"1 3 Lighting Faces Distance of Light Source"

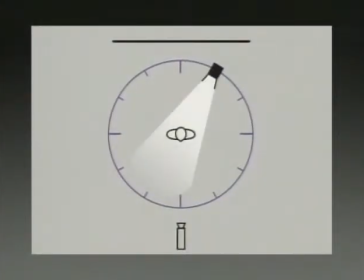К примеру, малый источник света, установленный в положении стрелки 1 час,
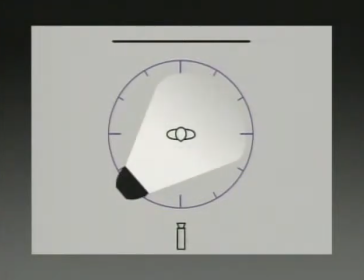будет выглядеть так, а большой источник, установленный на 7.30, будет выглядеть так.
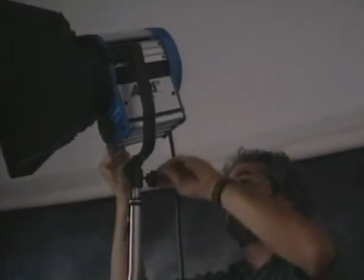Для начала на штатив устанавливается небольшой осветительный прибор с лампой на 1000 Вт в положении стрелки 1 час, и свет направляется на объект.
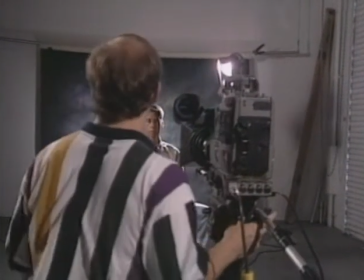На этом изображении расстояние источника остается неизменным, то есть в метр шестьдесят.
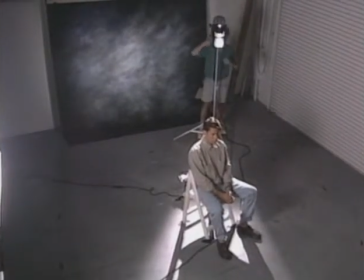Задний фон освещается осветительным прибором с лампой на двести пятьдесят ватт.
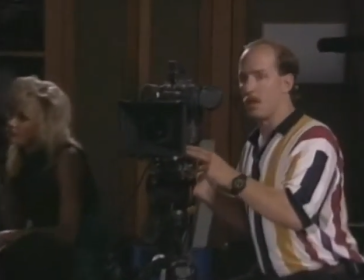Холшевников работает с нашим натурщиком Шоном и фиксирует действия первого источника света и его расположения.
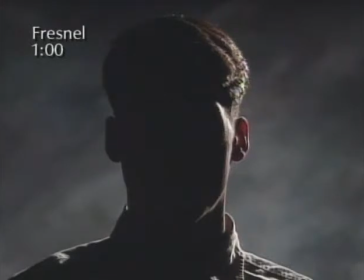На первом изображении Шона можно легко увидеть действия малого источника света, установленного в положении стрелки один час. Так как источник света находится позади объекта, то он освещает плечи и немного освещает лицо Шона. Поэтому для того, чтобы осветить теневую зону в положении стрелки 1 час, не нужно использовать заполняющее освещение,
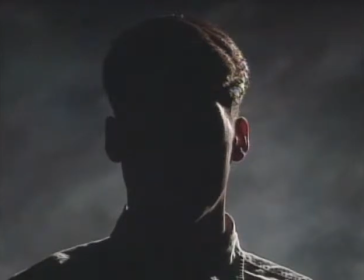так как не будет значительного эффекта, и такое расположение не подходит для основного света.
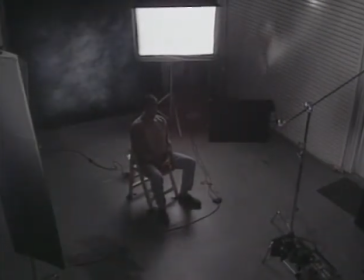Для того, чтобы показать действие большого источника света в том же положении стрелки 1 час,
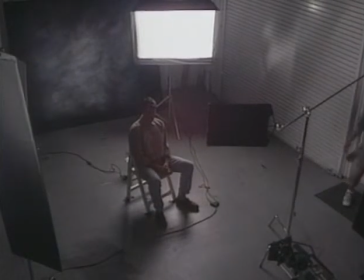устанавливается средняя зона для видеокамеры с двумя встроенными лампами по 750 фат, заменяя большой осветительный прибор Френеля.
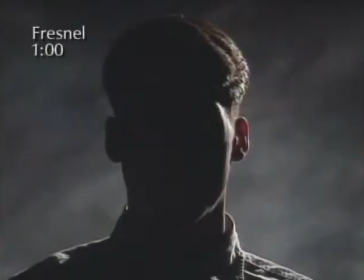С малым источником света в положении 1 час, края лица едва заметны. Заменив на большой источник света, мы можем увидеть,
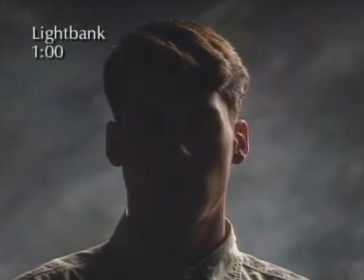что отодвинутый большой источник света освещает одну сторону лица Шона, в особенности это четко видно в теневых зонах. В этом случае увеличиваются некоторые детали изображения в затененных участках из-за рассеющегося света, которые исходят от большого рассеющегося источника света. Такой свет играет на стенах студии, создавая внешнее и заполняющее освещение.
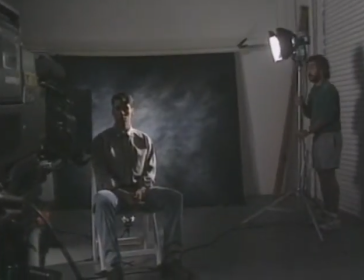Чтобы увидеть действие малого источника света в положении 2 часа, устанавливается осветительный прибор Френеля с лампой в 1000 Вт.
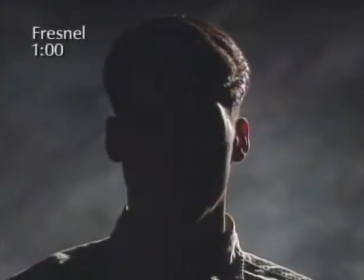С малым источником света, установленным в положении стрелки 1 час, освещались только бока лица Шона.
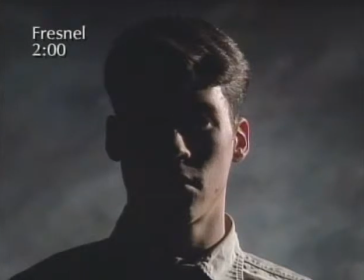Но, установив источник в положении стрелки 2 часа, мы увидим, что освещается большая часть лица, включая даже часть носа. Опять-таки, происходит интересный эффект, но такое расположение не подходит для основного света.
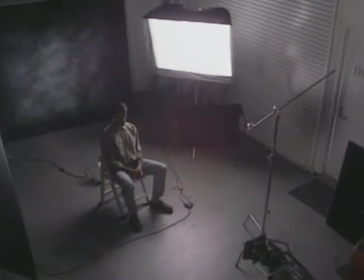Для того, чтобы показать действие большого источника в положении стрелки 2 часа, зон для видеокамеры переустанавливается.
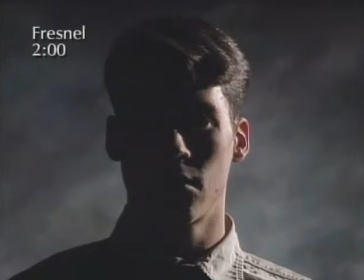Осветительный прибор Френеля, установленный на 2 часа, освещал малую часть лица и носа Шона.
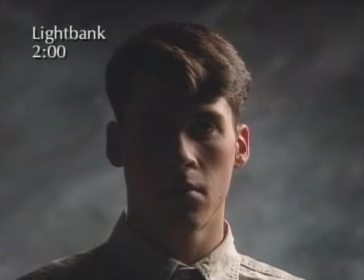При использовании большого зонта и с таким качеством света из большого источника света, освещение идет уже на большую часть лица. Опять-таки, грань рассеющегося света от большого источника обеспечивает внешне рассеивающий свет в теневой зоне.
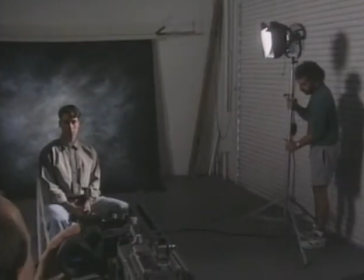Для того, чтобы показать действие источника света в положении 3 часа, вновь передвигаем его
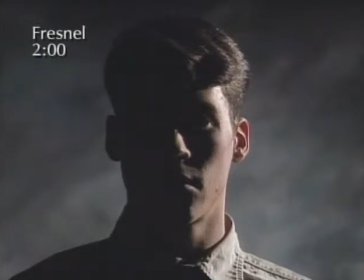С малым источником, установленным на 2 часа, большая часть лица Шона все еще оставалась в тени Но передвинув источник на позицию 3 часа,
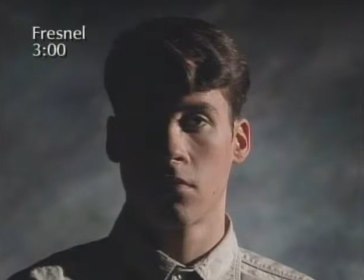мы достигаем светового эффекта, который обычно предпочтителен для бокового освещения Одна часть лица освещена, а вторая часть остается в тени Действие большого источника света практически такое же,
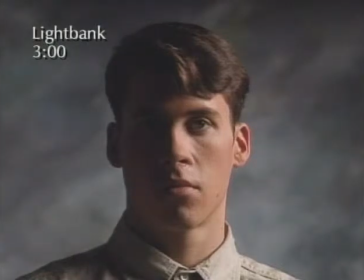как и с малым источником света Боковое освещение является известным световым эффектом в театре Такое действие может быть более сильным, но в этом случае и здесь представлено большое количество заполняющего света в теневой зоне О регулировке контрастности мы расскажем в следующем цикле этой передачи
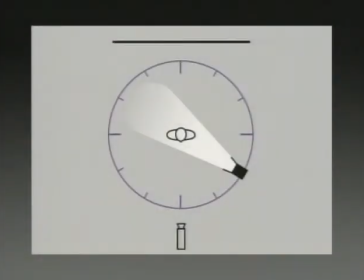Говоря о циферблате, мы сейчас будем рассматривать действие источников света с положения стрелки 4 часа
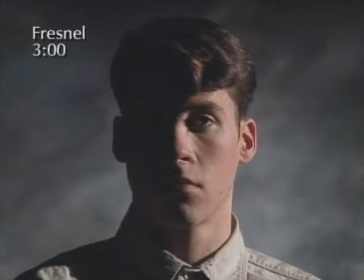Малый источник, установленный на 3 часа, создает классический эффект бокового освещения Передвигая прибор Френеля на 4 часа, мы можем увидеть,
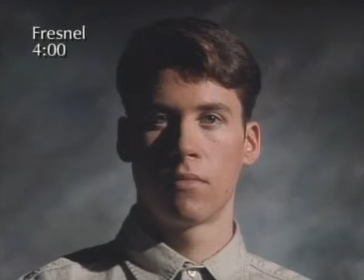что свет начинает освещать переднюю часть лица объекта Тень на носу может быть сокращена,
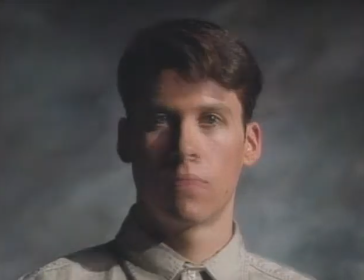если увеличить высоту источника света с этого положения При большом источнике света мягкий переход грани сокращает количество теневой зоны на передней
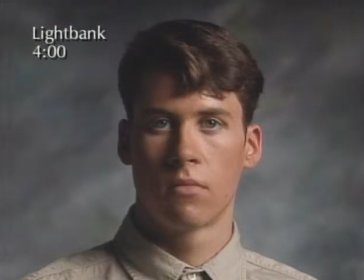линии лица Шона Изображение с этой позиции более эффектное, и она является основной или ключевой позицией.
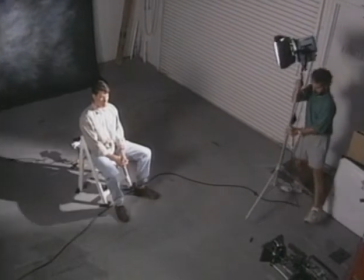Малый источник света передвигает позицию 5 часов.